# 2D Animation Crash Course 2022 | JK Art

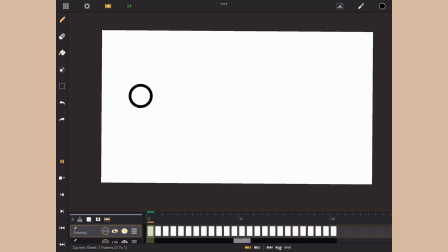248s
We're gonna do that by, maybe we could add guides to it.
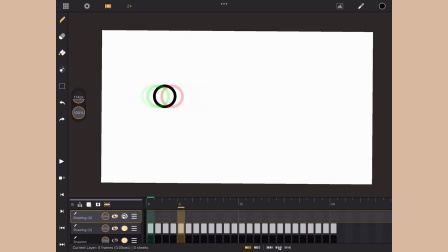251s
So let's add another layer and then stretch it out.
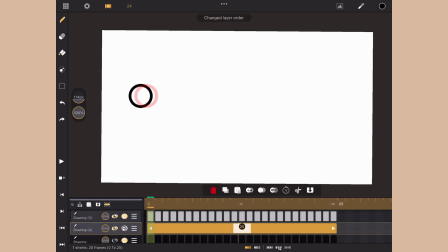258s
Let's put it at the bottom. Alright, so let's add some guides to it.
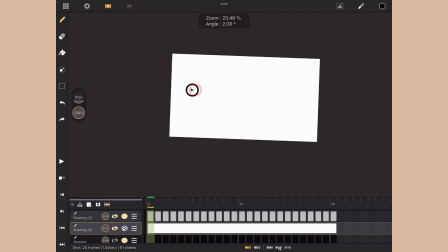263s
The ball is from here, and then it would end up here.
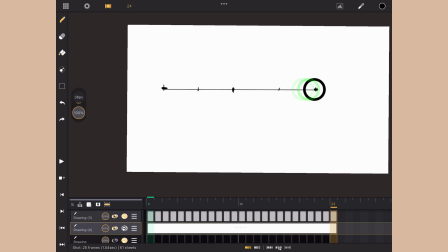270s
Alright, I'm gonna divide it here, here, and divide it here, here, here, here, here, here. So in the middle, it would move faster. So I'm gonna remove this frame here and also here.
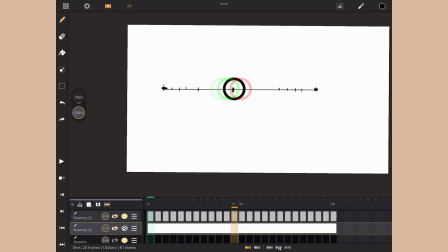286s
So let's do that. Alright.
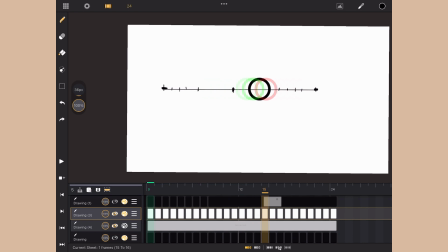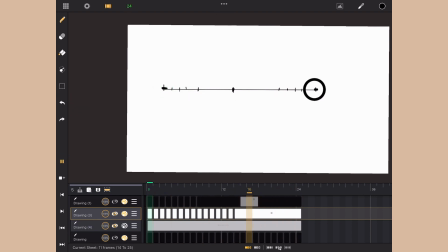310s
So there we go. And easing onto the animation. So it's going slow in here and then fast in the middle, then slow again. So it's a lot more, I think, a lot more natural, I would say, compared to the other one.
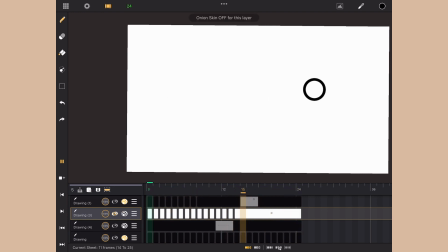329s
Let me just show you the first one.
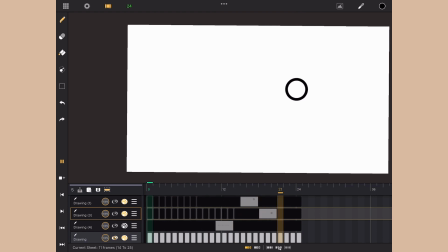332s
So yeah, that's the first that we made, and then when we add easing to it, it's something like this.
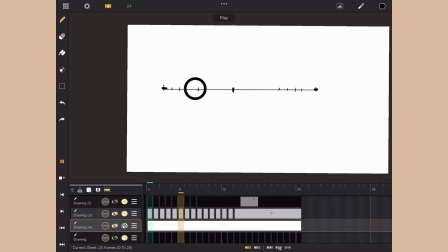341s
Okay, so but what if I want to make this ball bouncy? So what I'm gonna do is I'm gonna make another drawing here.
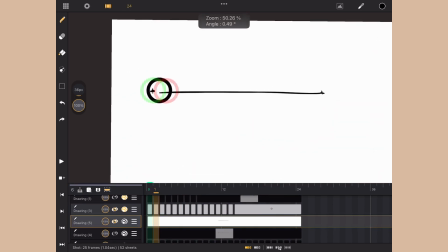352s
So what we're gonna do is to make this ball bouncy or add character to it.
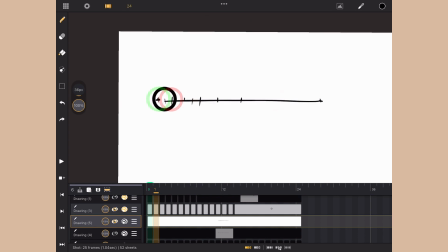358s
The ball will move slower this part because there's more frames in it, more drawings in this part right here. So let's remove this one. So more drawings in here. Gonna move slower in this part right here, and then it's gonna boom faster.
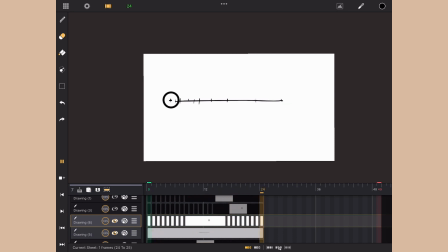376s
So what we could do to add more, to make it more bouncy, is to redesign the shape, which is our third big idea in animation, which is that squash and stretch.
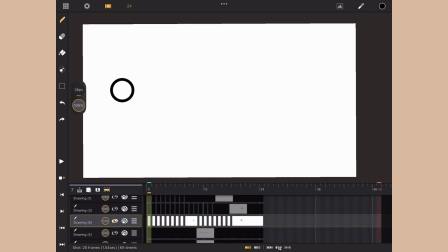391s
Squash and stretch is the third big important thing in animation that I want to share with you. So as you could already see here, we already applied some squash and stretch in here. So let's try to make another one for you to understand a little bit more.
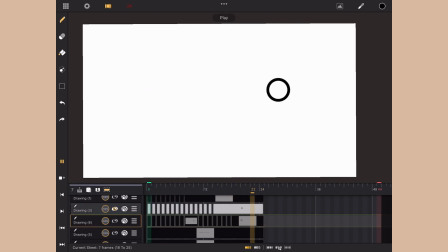411s
Okay, so let's take a look at this ball that we made. Let's play it one more time. So it looked like something like this. What will happen if we add some squash and stretch to it? The first thing we're gonna do is to find the frame in between, or the frame that moves a lot faster.
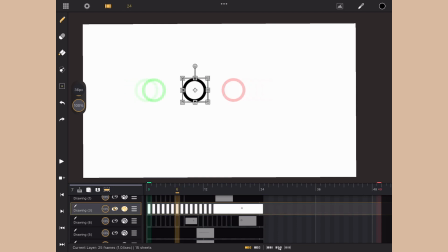427s
In this case, this frame right here. So what we're gonna do is stretch it sideward like that, and then put it a little bit like that to maintain the volume of the circle, because we don't want to do this like that because that doesn't make any sense at all.
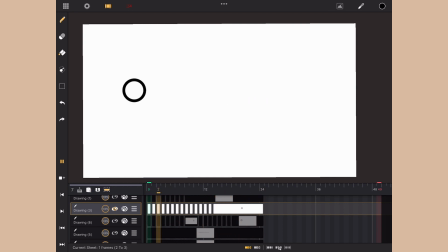445s
And now we already added some squash and stretch on this animation. To add it, to make it a little more convincing, we will adjust this 2 frames on the side of this frame.
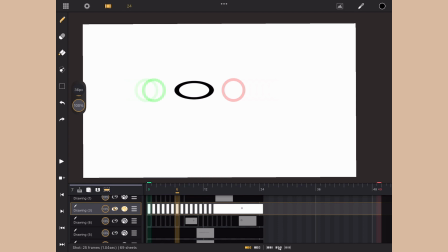462s
So what we're gonna do is move to this one, and then we just move the anchor point here, and then drag this right here, and then move it like this also to the other one.
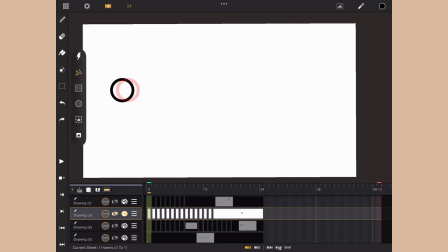480s
All right, so what will happen is it would make the squash and stretch more convincing. Turn around on your skinning, and it would look something like this. So that's the third one, squash and stretch.